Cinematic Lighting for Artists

I think one of the beginner mistakes with lighting artists is that they think that if I put a lamp over here and I put a light in that lamp, now I'm a lighting artist. But this is far more than this.
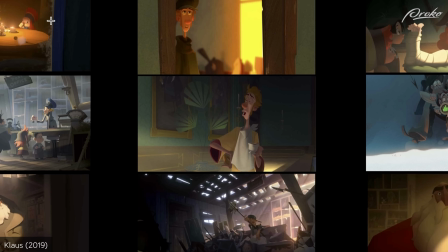(0:10)
We are looking to use the environment to craft the shape and the form onto our focal point, onto usually a character.
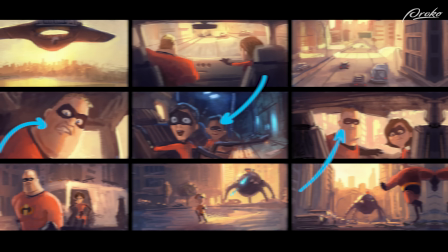(0:18)
So in this case, I want to consider bounce for a minute as a light source. When I did this render, there was just this head floating in this black void.
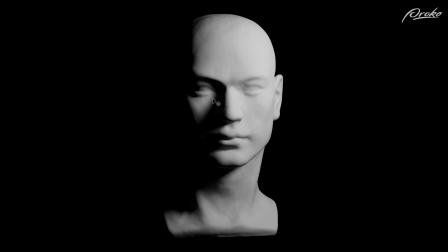(0:27)
And so there is no bounce light. In fact, you can see the shadows are just black because there is no light color of a shadow.
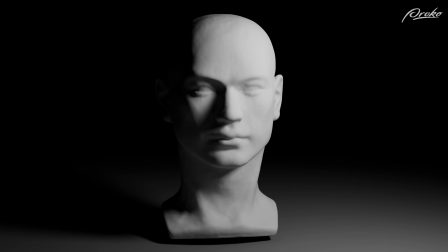(0:34)
But the moment that I put a piece of geometry into this scene that the character can sit on, a ground plane, there's light that is going to bounce off of that ground, and it becomes almost a new direction of a light source.
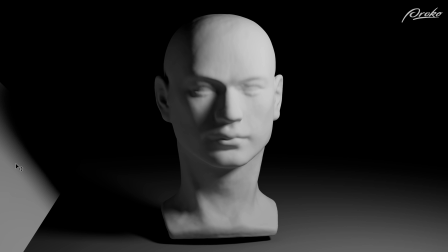(0:47)
If I put a bounce card, a piece of geometry off to the side, this now becomes a fill light source. So this is a common trick for shaping light, is to use bounce cards.
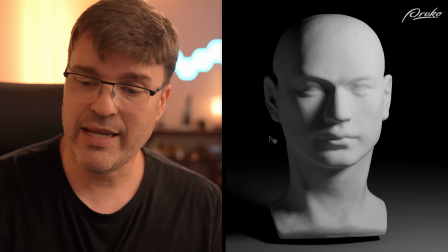(1:00)
We have the negative fill that takes light away. We have bounce card that adds light. We need to think of this as a light source. So let's look at some examples from movies where we can see bounce lights being used as a lighting source.
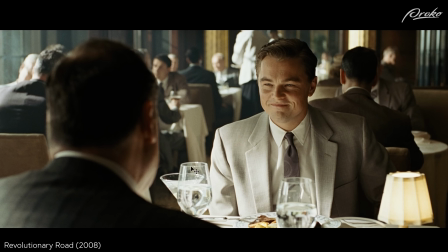(1:17)
It is quite common to put too much light onto a table and overexpose on the table. You can see it clips to white here, and the light kind of bounces up because it gives good shaping onto the characters in the scene,
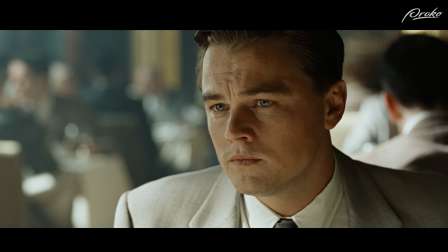(1:30)
and that light is now very soft onto the face. We cut into a close-up. You can see that light wrapping around, and it is not a traditional key light coming from 3/4 on top. This is now coming from underneath, and it has a different emotional feeling to it. So let's look at a couple of other examples from different movies where they utilize this technique of having bounce light as a key light,
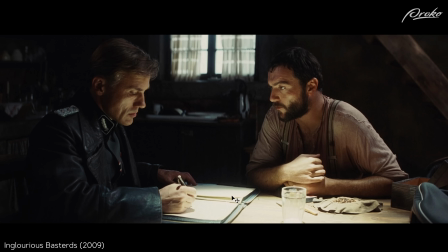(1:52)
or at least bounce light as a dominant light source. There are some cinematographers that will put a mystery light that is shining in, and it is overexposed right here, so all that light comes up onto the characters, and we can really see this bounce light.
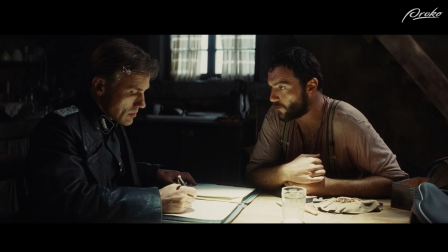(2:05)
It really makes a focal point into the scene of these two characters. Everything is exposed for the characters, and the background is rather dark.
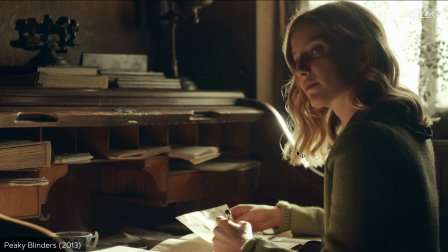(2:13)
Here's another good example where it's a very moody scene. We're exposed for the sunlight, so it is very dark and high contrast, but this little piece of paper that she's holding lets all of that light kind of bounce back up onto her face, and we can understand her character in her face with this very simple one light setup.
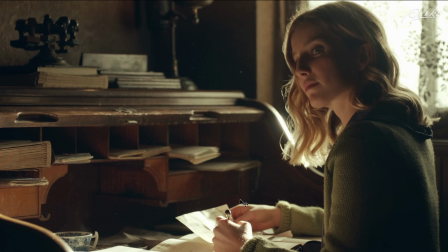(2:30)
The light is outside. That's supposedly, it gives the look of sunlight. I'm not sure if it's real sun or whether it's an electric light that is put out the window to mimic sun, but there's a lot of control of light that's bouncing off of these papers in front of her that gives us the prime light source.
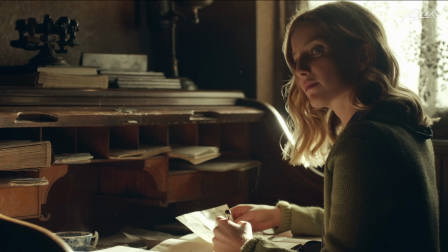(2:45)
If that paper wasn't there, her face would just be dark. She'd just be a silhouette. This shot from Amelie, I think, is really beautiful.
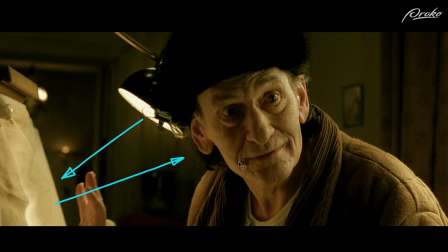(2:52)
The lamp is bouncing off of this canvas and really makes this nice bounce light onto the face that is half of the lighting from the face off to screen right. There is a window, and now you get that nice core shadow down the middle. It is using bounce light as a source.
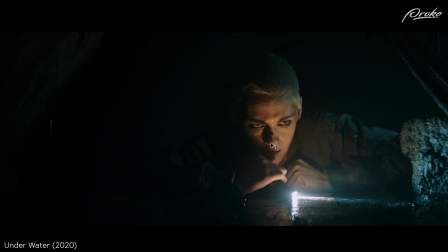(3:07)
Here's a shot from a film called Underwater, where this one flashlight is bouncing into the scene, and then where this light is bouncing, it comes up onto the face, and that is the prime light source onto this character's face as she crawls through this tunnel.
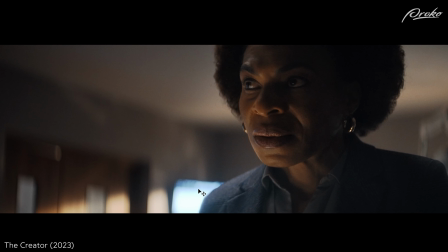(3:21)
So it is all bounce light. There's a lot of mood that you can give from using light in the scene. I can see sunlight back here that justifies there's a pool of light below camera. We get this implied light source that this is bounce light.
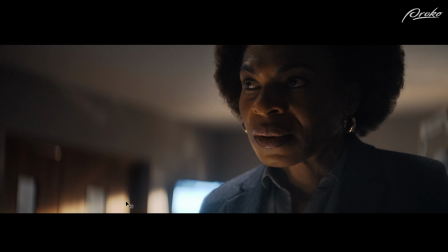(3:36)
It might not have been accurate bounce from the sun. They might have actually put a soft source from below, but I understand it because of the positioning of these lights. So this is not a traditional 3-point lighting setup, but I still understand it.
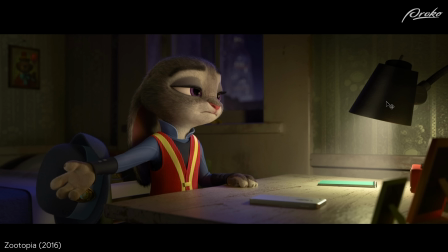(3:49)
Even in animated films, having that idea of a light that bounces off of a surface, that light becomes soft and kind of fills the face of a character, use that as your prime light source.
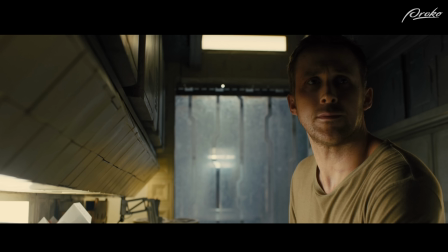(3:59)
Bounce light is a wonderful thing. I love this environment from Blade Runner 2049.